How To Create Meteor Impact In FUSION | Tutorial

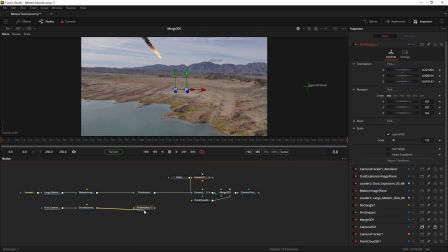[8:13]
One way to do this is by copy-pasting the first impact 3D transform and connect the impact to it. This will work fine, but when you're building up something in 3D space, like an explosion in this case, that consists of multiple elements, you can also take advantage of Fusion's ability to build hierarchies straight into the 3D world.
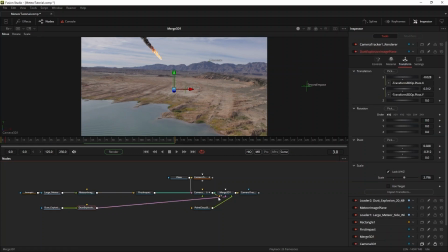[8:31]
What I mean by this is that you can combine all the elements of your explosion into a separate 3D merge. This will turn them effectively into one object, and then you can feed the result of that 3D merge into the null or 3D transform of your choosing.
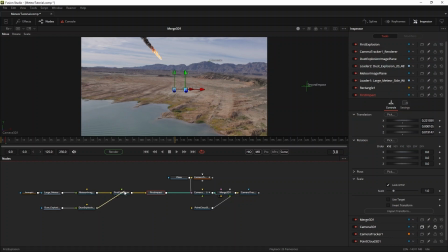[8:45]
So in this case, I'll add a 3D merge after the Meteor image and feed the dust explosion into it as well. Now I can use the Z offset and the explosion transform settings to put the dust either in front or at the back of the Meteor.
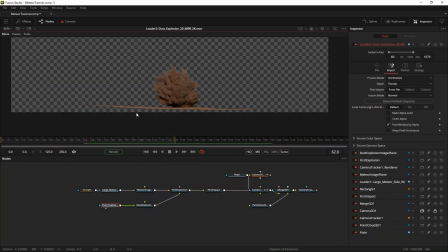[8:59]
I mask out the ground that's in the footage of the dust explosion. By default, every polyline mask in Fusion is animated, so right click here to turn off animation.
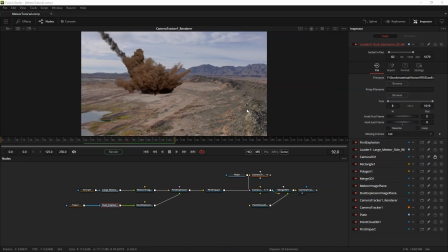[9:08]
This will prevent you from animating your mask by mistake. Because the explosion is so big, I want to slow it down to give it more mass. When I go for the final render, I'll use an optical flow node and send the interpolation mode to flow, which will make the slow motion more fluid.
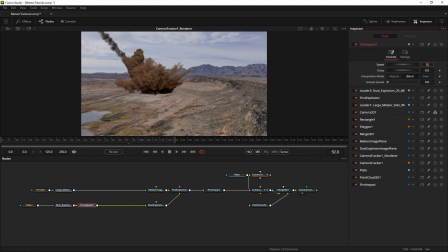[9:24]
But for now, I will use a time speed tool with an interpolation mode set to nearest, to make the composition workable.
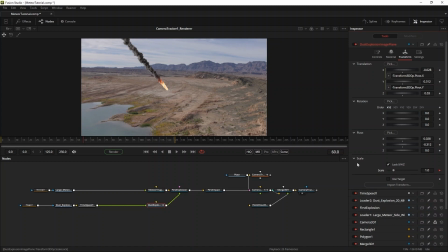[9:31]
One thing I will also do is animate the scale of the dust explosion from 1
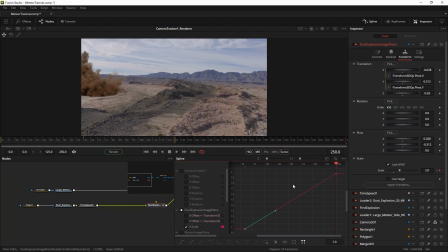[9:36]
to about 2 over the course of the shot to make it even more,
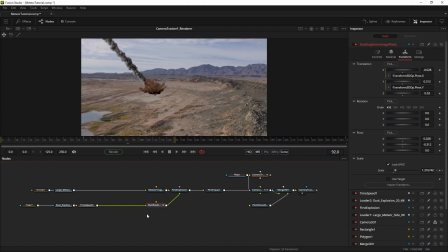[9:41]
well, explosive. There are a couple of approaches for matching different elements together. You can do a quick comp first to determine the timing, but in this case I like to give each element a quick grade to see if they'll work together. To match the dust explosion,
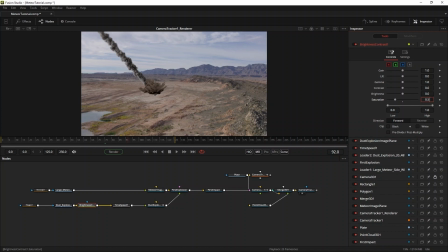[9:55]
I use a brightness contrast tool, because in this case the color of the dust explosion goes really well with the plate by default. In this case, all I do is adjust the saturation a little bit. Now it's time to add even more debris from the impact to the shot.
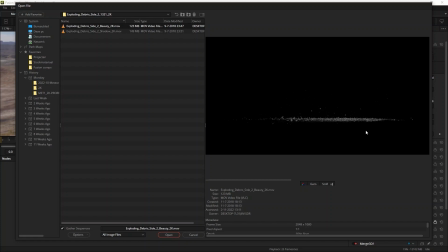[10:11]
I use this shot from the Exploding Debris Volume 2 collection and flip it to make the debris fly in the right direction for the shot.
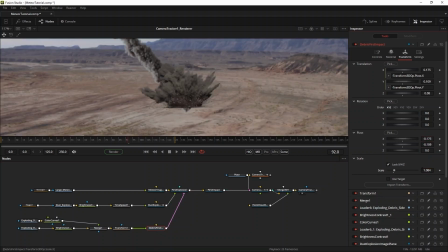[10:19]
Adjust the pivot, the scale, and the Z position in 3D space and put the debris in front of the dust wave and the impact of the meteor.
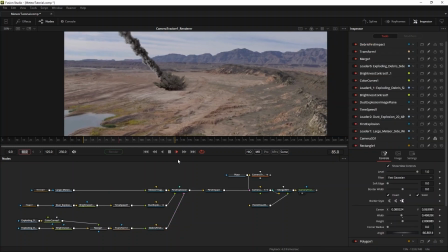[10:27]
To color correct the shot, I'll use a color curves node and adjust it like this. I also adjust the opacity of the layer to about 0.795.
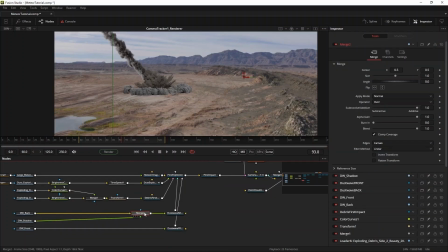[10:39]
Now I will add the dust waves. These come both in EXR and ProRes versions, but for this tutorial I will stick to the ProRes ones.
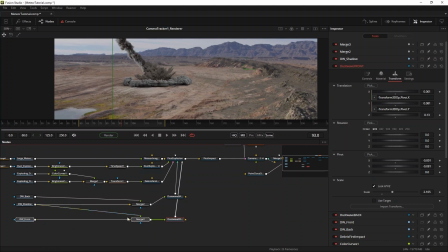[10:47]
Dealing with EXRs inside of Fusion is a bit more complicated than it is in After Effects or Nuke,
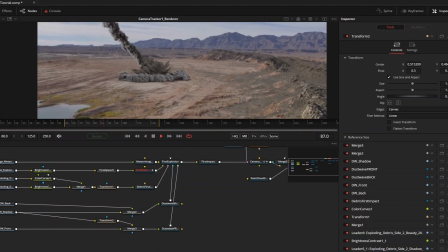[10:53]
so I will expand on this in another upcoming tutorial. This looks pretty great, but the dust waves are a little flat compared to the big explosion.
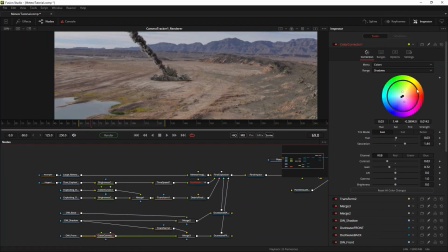[11:02]
There's also no interaction yet between the explosions and the dust waves.
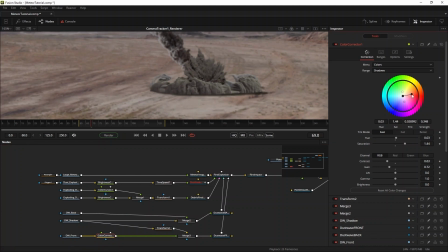[11:06]
With lighting like this and a cloud of this size, the explosion will also cast a shadow on the dust waves themselves. I want the shadow to influence both the back and front elements, so I'll add two brightness contrast tools, one original and one that I copy and then paste as an instance. This will link all parameters between the two.
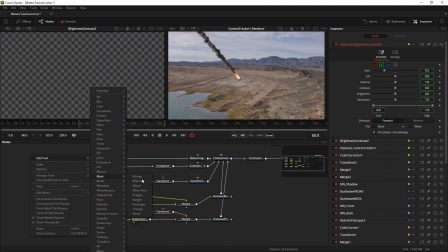[11:26]
I'll set the gain to 0.5 to start with. Now I can use a mask to control the shadow of both of the elements.
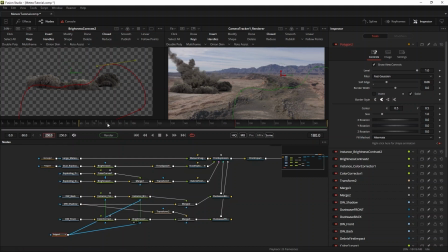[11:33]
I start out small and then have the shadow grow and cover up most of the dust. There, that's much better.
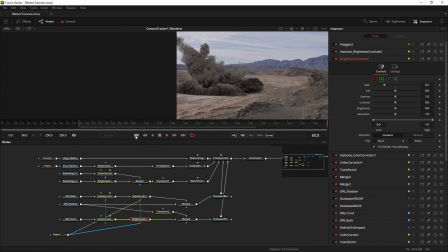[11:40]
Now, to emphasize the impact even further, I want to add a shockwave traveling across the desert floor. I'll add a background tool to the comp and set it to 2000 by 2000 pixels.
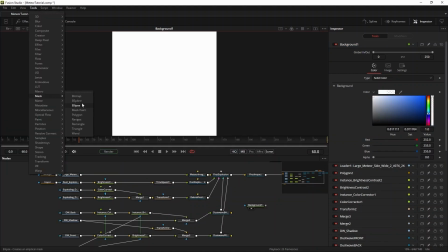[11:51]
Then I will use two animated ellipse masks to create the shockwave.
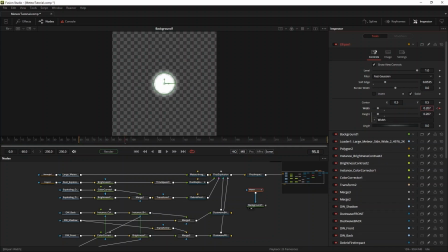[11:56]
The first ellipse will expand quickly and then slow down over a range of 30 frames.
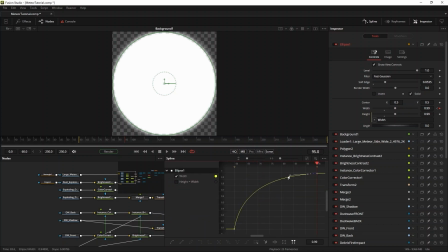[12:01]
I'll give it a nice soft border and then use the spline editor to shape the curve of the animation.
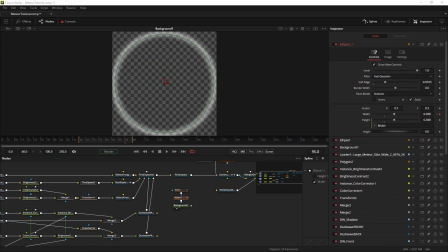[12:06]
I'll copy paste this mask, change the soft edge a little bit, and then make its final size a tad smaller.